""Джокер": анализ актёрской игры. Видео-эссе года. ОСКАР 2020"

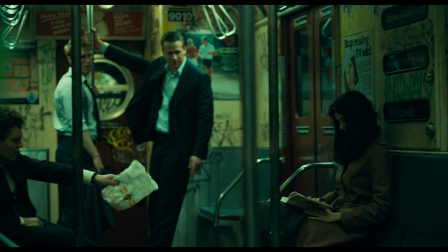В сценарии есть, как правило, только то, что войдет в фильм. Там нет предыстории.
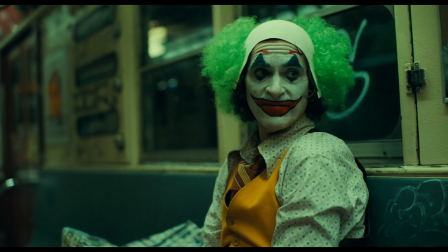Актерское мастерство – это искусство конкретики. Здесь чем-то конкретнее, тем лучше для актера.
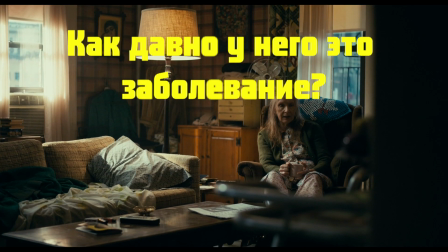Поэтому Хоакин мог спросить, как давно у него стало проявляться это заболевание, в какие моменты он смеется,
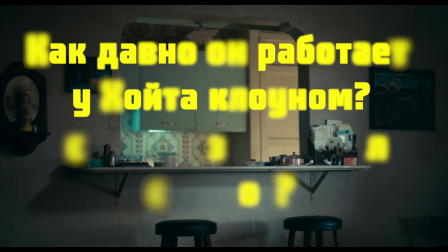как давно он работает у Хойта клоуном, всю ли жизнь он жил с мамой, чем он занимается в свободное время,
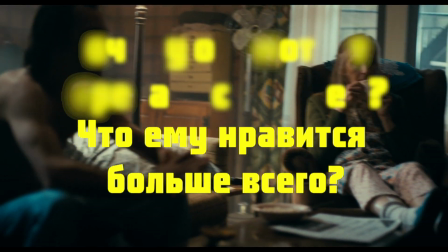что он любит делать больше всего, почему он смотрит передачи с Мюрреем Франклином и так далее.
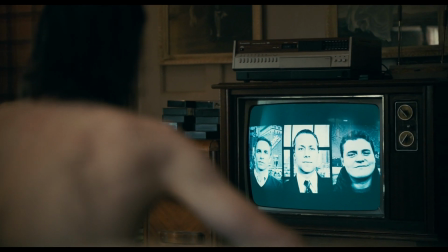Этот список вопросов может продолжаться бесконечно.
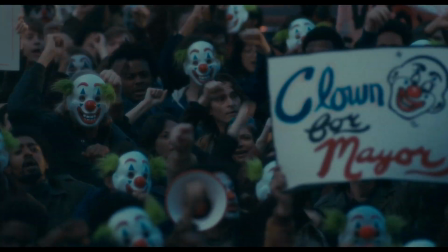И скорее всего их были сотни во время ночных телефонных разговоров и встреч режиссера с актером.
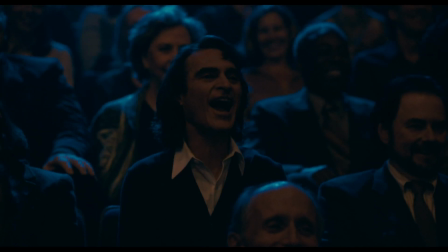Чем больше актер знает о персонаже, тем проще ему самоидентифицироваться с ним. Именно понимание уклада жизни Артура помогло Хоакину сформировать его образ закомплексованного подростка,
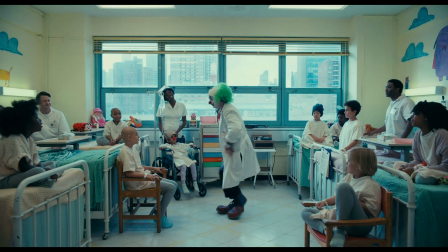который застрял в теле мужчины. И третий ключевой фактор, влияющий на поведение персонажа, это то, как его видят другие.
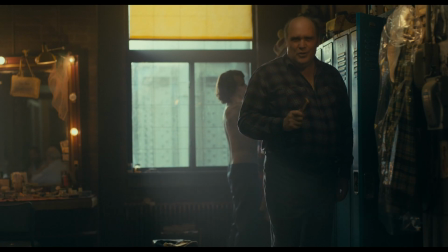Главный герой страдает заболеванием, при котором у него возникает приступы неконтролируемого смеха.
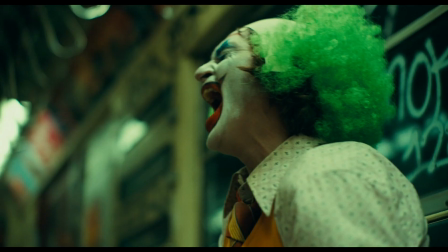Само собой разумеется, люди негативно реагируют на подобное поведение.
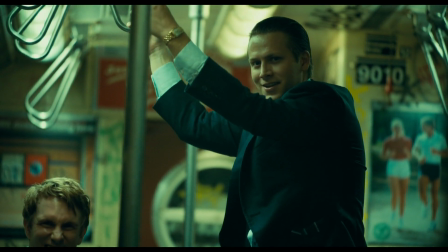Такое поведение считается неприемлемым, и таких, как главный герой, называют психами.
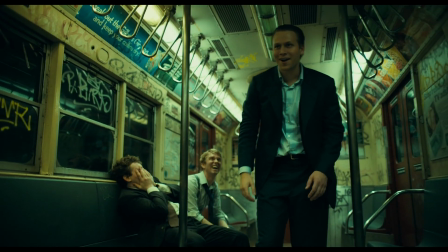Для общества Артур – незрелая личность, которая остановилась на пороге развития 12-14 лет.
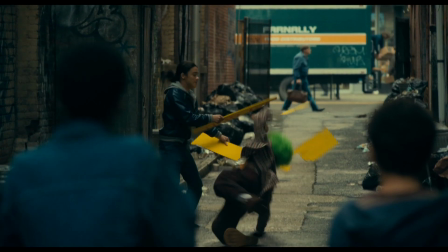Это очень сильно стесняет его. Над ним все издеваются, его избивают.
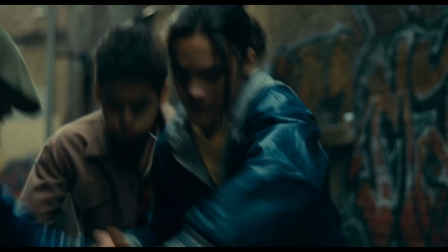Все думают, что он не может дать отпор, потому что он болен. Главный герой стесняется своего недуга, но не может с ним бороться.
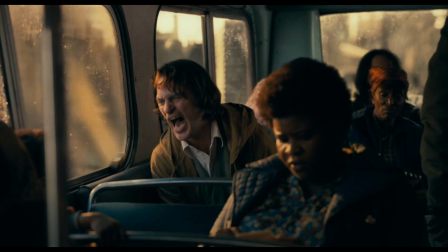В силу всего этого персонаж опасается людей. Он всеми силами стремится быть нормальным.
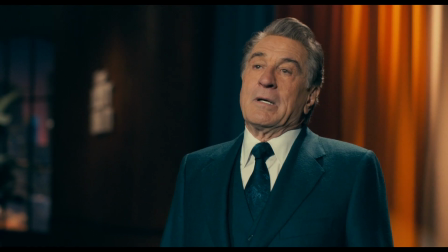Пытается выдавить улыбку, быть позитивным, милым и хорошим.
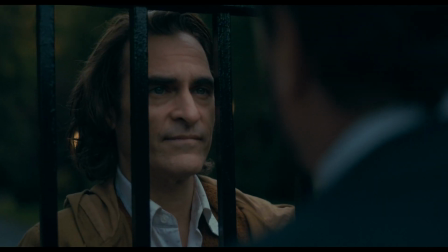Но люди видят в нем только странного чудака, который не вписывается в критерии нормальности.
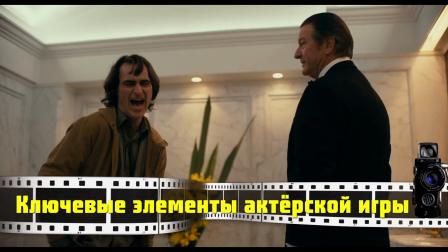В актерской игре Хоакина есть несколько ключевых элементов. Это смех и улыбка, танец, походка и поза и речь.
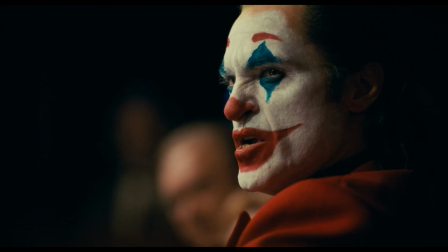Через эти элементы актер выражает чувства своего персонажа.
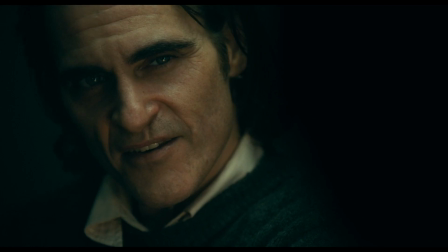И именно эти элементы меняются по ходу действия сюжета, раскрывая главного героя.
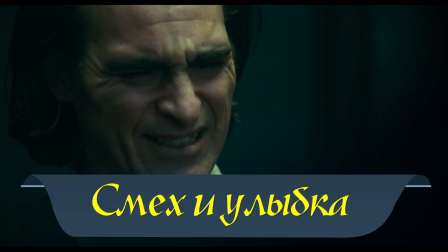Начнем со смеха. Смех всегда был главным атрибутом Джокера как персонажа.
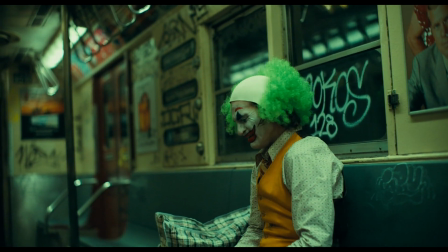Он кажется неуместным и глупым в фильме.
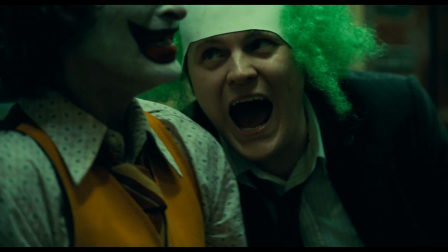Главный герой не может плакать, и именно этот смех выражает его боль и идет вразрез с общепринятыми канонами,
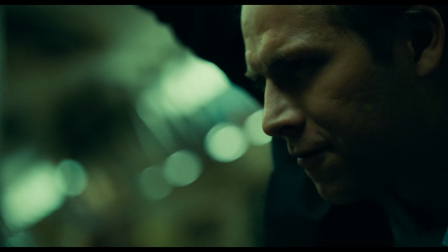что когда тебе больно, ты плачешь. Мы видим, что этот смех не приносит ему радости, а наоборот, доставляет боль.
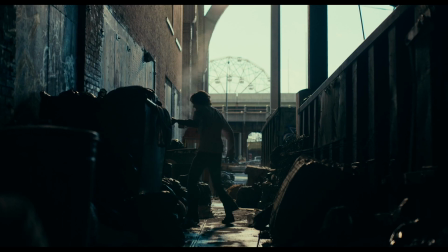Этим смехом актер ставил зрителей в весьма неловкое положение.
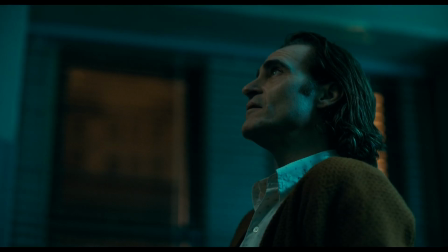По отзывам многих смотревших фильм и по реакции зала в кино, я понял, что многие зрители не знали, как вести себя в эти моменты смеха.
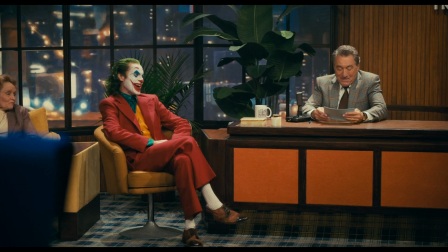Это создает контрапункт в актерской игре. Герой Хоакина ведет себя так, как это не принято социумом в такой ситуации,
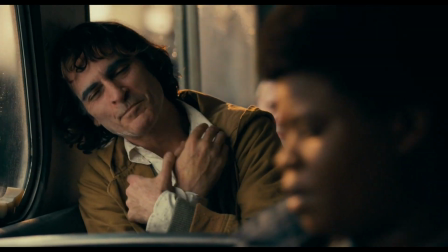и именно поэтому в реакции зрителей фильма часто встречалось отторжение.
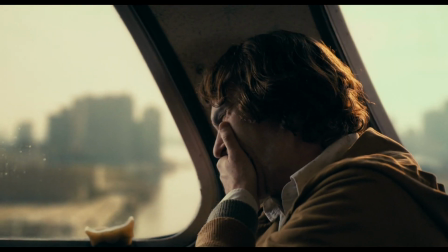Но как раз в эти моменты зрители уподоблялись социуму фильма и становились его зеркалом.
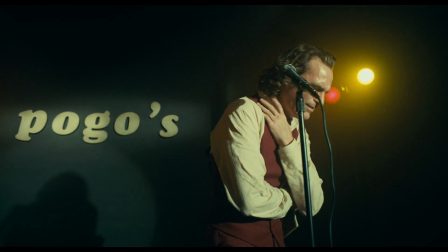Смех Артура – это смех больного человека, и главный герой явно хочет его сдержать, но у него не выходит.
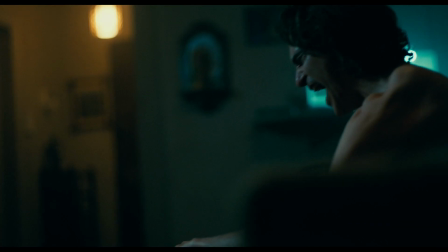По лицу героя видно, что он испытывает сильное напряжение во время смеха.
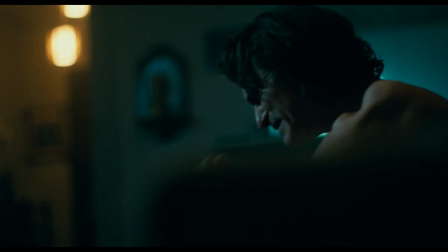Во все самые драматичные моменты фильма Артур заливается истерическим хохотом.
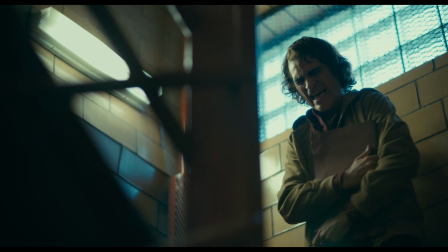Хоакин этим смехом создает ощущение неуютности у зрителя, которое характерно для Артура,
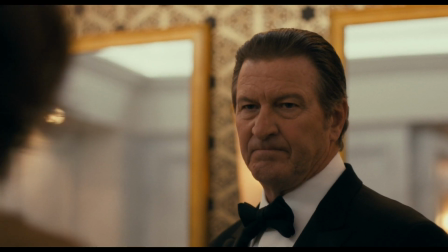когда он пытается заглушить этот смех, чтобы чувствовать себя нормальным в обществе.
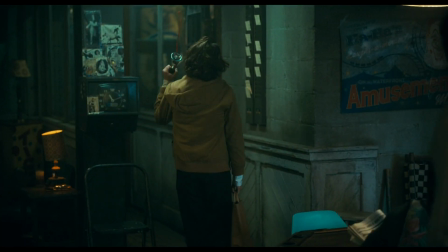А теперь давайте рассмотрим сцену после убийства, когда Артур собирает вещи с работы.
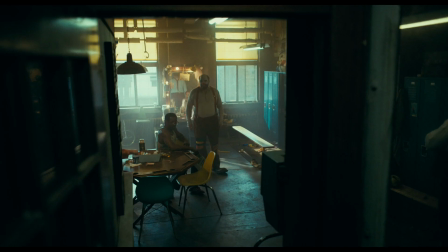Здесь мы слышим совсем другой смех.
I forgot to punch out.
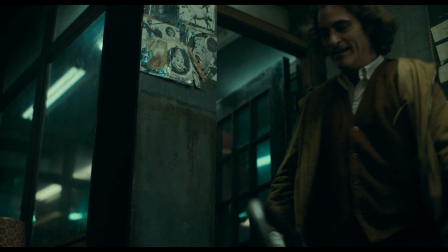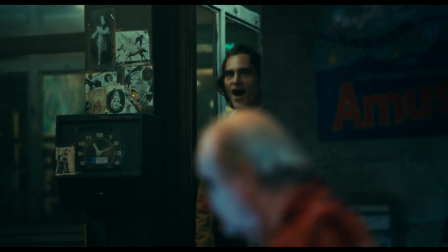Главный герой разбивает автомат, и ему по-настоящему весело.
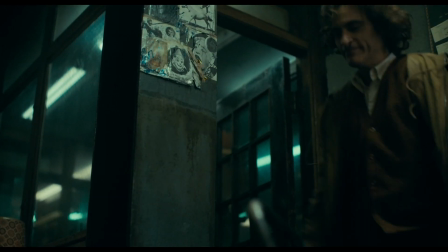В нем зарождается деструктивное поведение, которое кажется ему веселым.
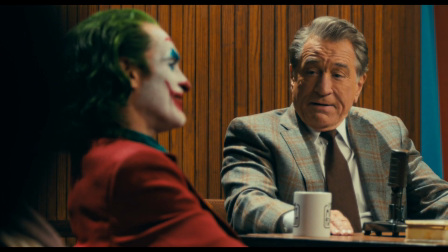Или посмотрите этот смех в развязке фильма.
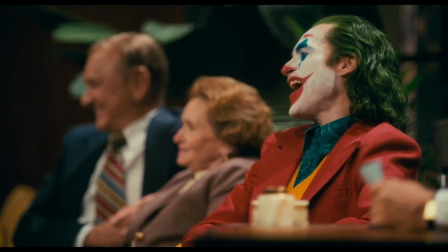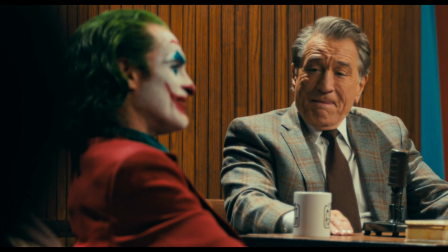Это уже совсем другой смех. В нем нет того напряжения, что было раньше.
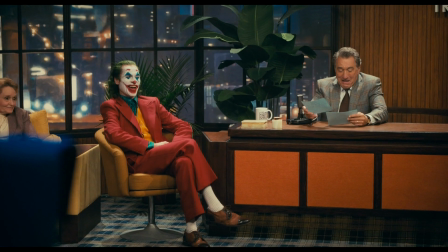Этот хохот хоть и такой же истерический, но он не сковывает Артура и звучит искренне.
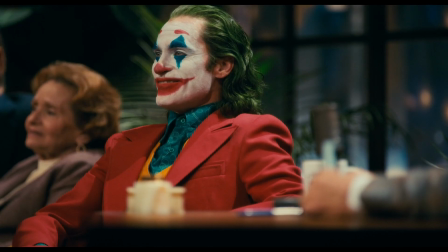Главный герой не пытается его сдержать, и он чувствует себя свободным от навязанных стереотипов.
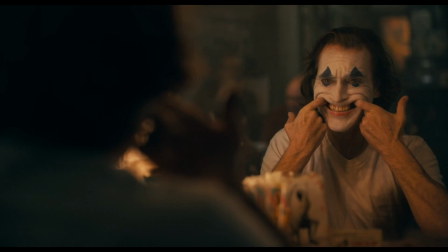Теперь вернемся к первой сцене и моменту, где Артур пытался выдавить из себя улыбку.
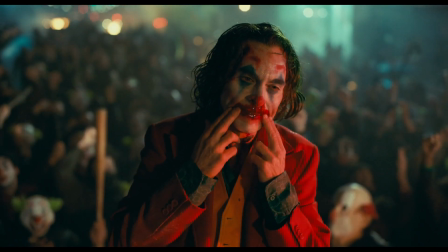А затем рассмотрим одну из финальных сцен, где главный герой совершает похожее действие.
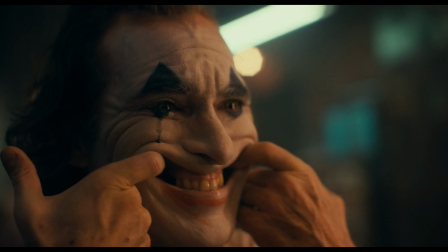Если в первом случае герой выдавливал из себя улыбку,
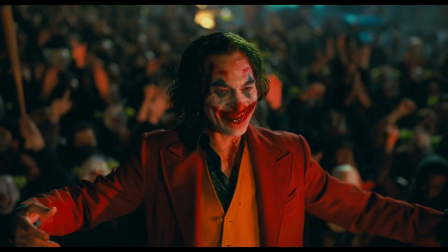то во втором он искренне улыбается, так как получил свое признание.
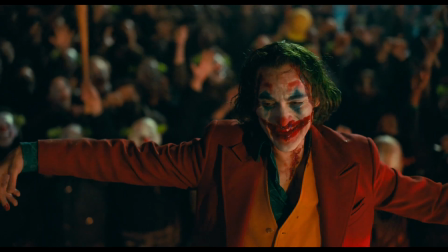В его движениях нет напряжения, а кровь, размазанная по лицу, создает широкую улыбку Джокера, которая так и остается на лице.
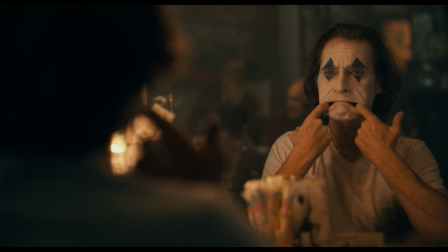Две этих сцены отлично демонстрируют нам изменения персонажа, которое передано через одинаковое действие.
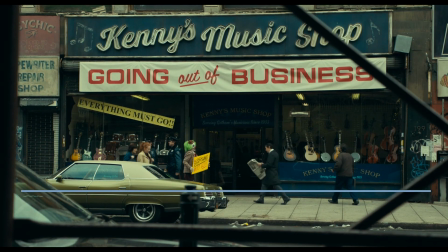Танец также один из ключевых аспектов Джокера как персонажа.
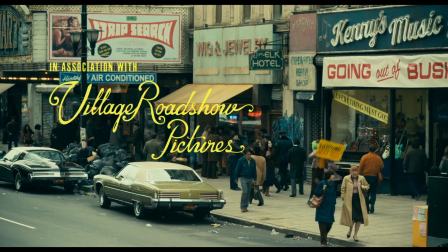Герой комиксов всегда был эксцентричным персонажем, а танец в любой, даже самый неподходящий момент – это верх эксцентризма.
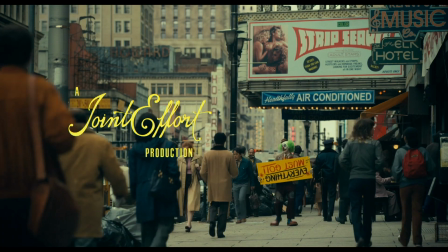Стоит заметить, что сами танцы Артура происходят в ключевые моменты истории.
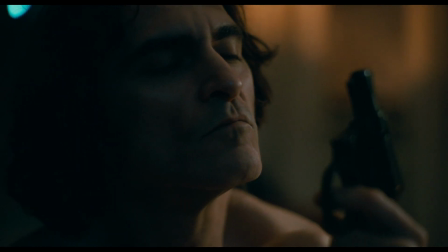Как правило, персонаж танцует в одиночестве, что создает интимную обстановку.
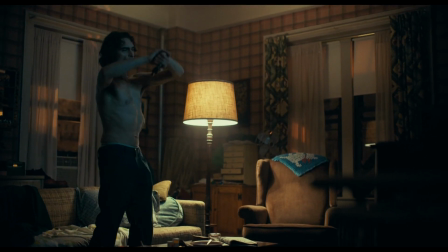Артур очень любит танцевать. Это, возможно, единственное, что приносит ему радость.
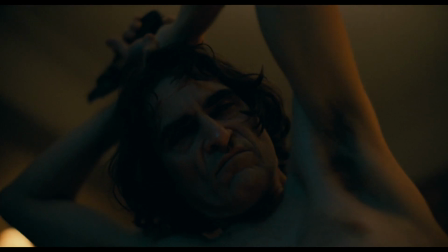Первый танец происходит после того, как Артуру дают пистолет. Персонаж медленно покачивается и больше стоит на месте, чем танцует.
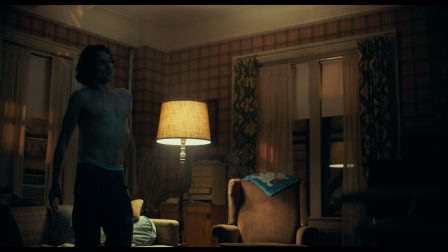Хоакин поднимает руки и еще больше усиливает худобу героя, и тем самым акцентирует его болезненность.
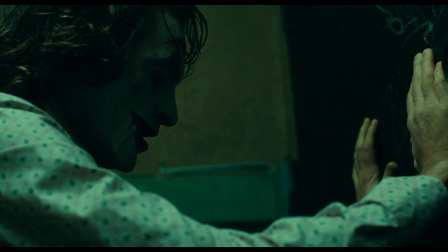Второй танец – это знаменитая сцена в туалете после убийства трех молодых людей.
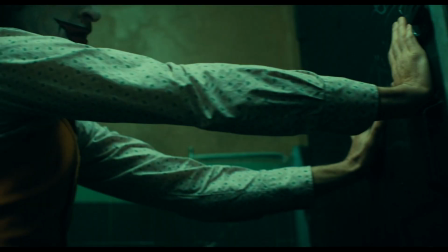После того, как персонаж забегает в помещение, он успокаивается. Эта сцена – чистой воды импровизация.
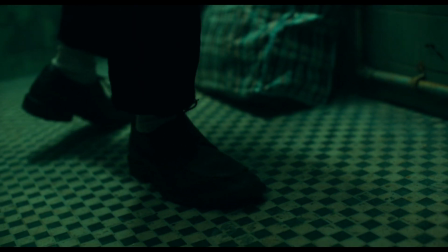По сценарию, Артур должен был зайти в туалет и выкинуть пистолет. Но Тодд и Хоакин решили, что это не в стиле персонажа.
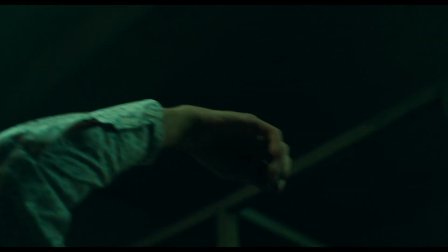В этот момент композитор фильма прислал режиссеру саундтрек, и именно под него Хоакин танцевал в этой сцене.
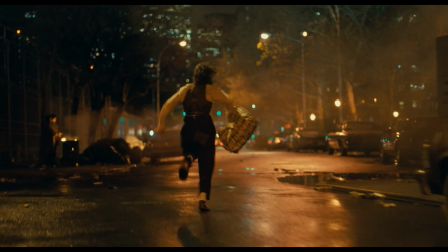Стоит обратить внимание на широкие жесты актера. После напряженного бега и стрельбы персонаж успокаивается.
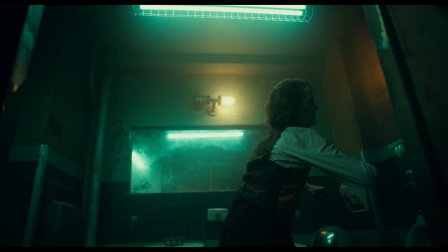Этот танец становится актом инициации и становлением Джокера.
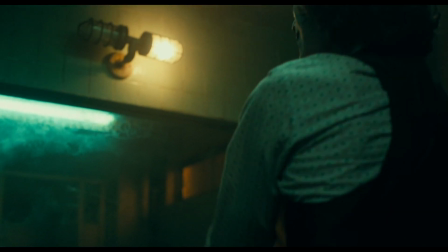Очень важно заметить широкий жест в конце сцены.
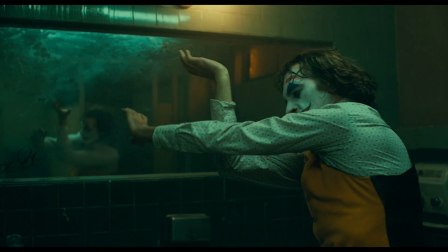Этим жестом персонаж открывает себя, и он впервые совершает смелый поступок и чувствует себя личностью.
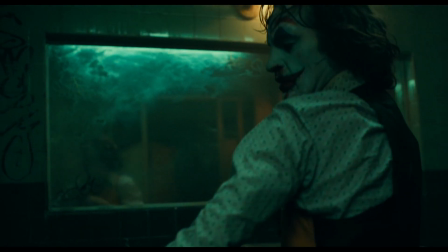Танец является символом освобождения Артура. И эта сцена намного важнее, чем сама сцена убийства.
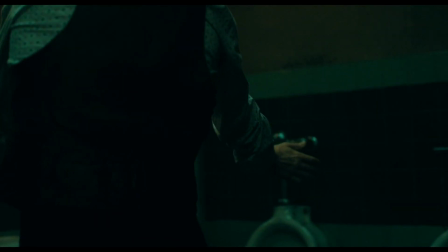Она является интимной, в которой герой предоставлен только сам себе,
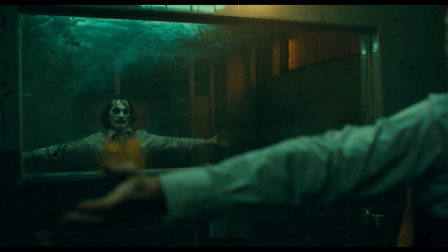и это помогает сфокусироваться на нем и его эмоциях. Далее знаменитый танец на лестнице.
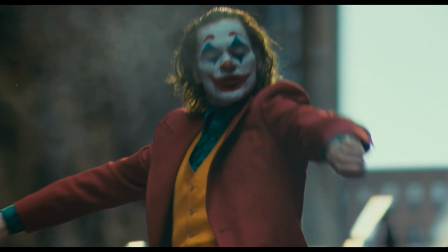Здесь мы видим Джокера в полном обличии. Обратите внимание, что этот танец более активный и еще более хаотичный, чем прошлый.
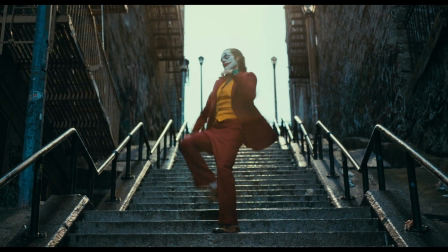В нем Артур искренне радуется, он доволен собой. И что самое главное, он свободен.
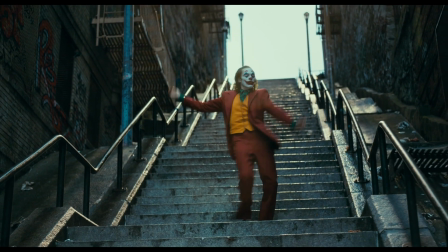Стоит сопоставить эту сцену со сценой в начале фильма, где Артур поднимался по лестнице.
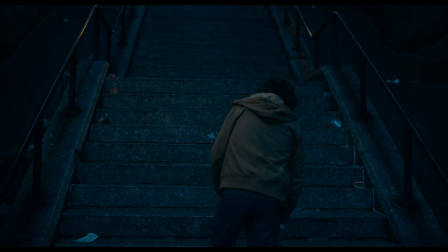Если в начале фильма персонаж еле поднимается и даже спотыкается,
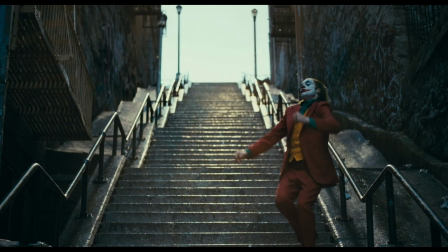то здесь герой уже активно танцует, и мы видим его в абсолютно противоположном настроении.
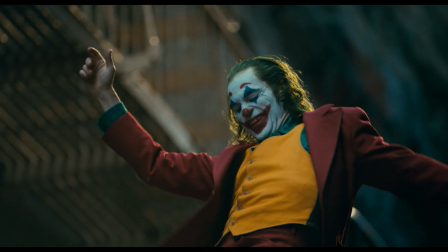Эти две сцены отлично характеризуют изменения героя. Джокер будто впадает в детство.
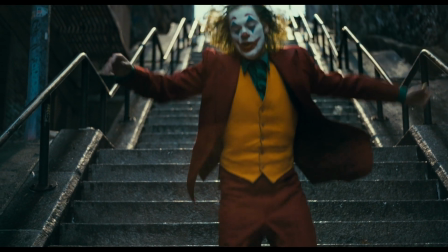А именно детство – это самое веселое и свободное время в нашей жизни.
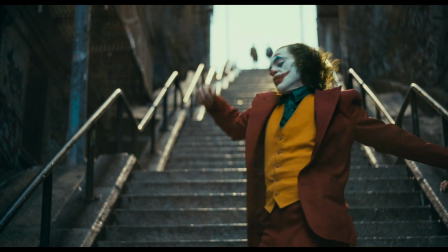В нем мы свободны от всех стереотипов и можем искренне радоваться всему.
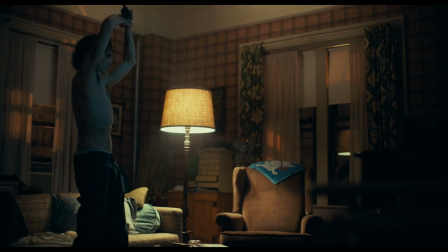Обратите внимание, как в этих трех танцах менялась динамика движения.
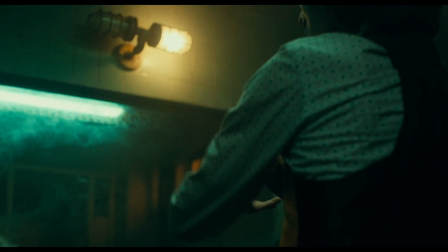В действиях Артура становилось все больше движений, и апогеем стала сцена на лестнице.
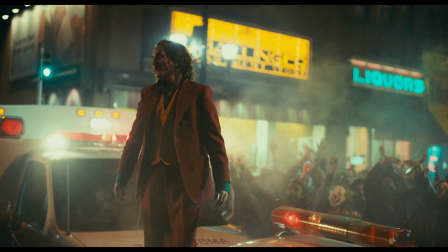В конце фильма главный герой вновь танцует, и его танец похож на тот, что был в туалете.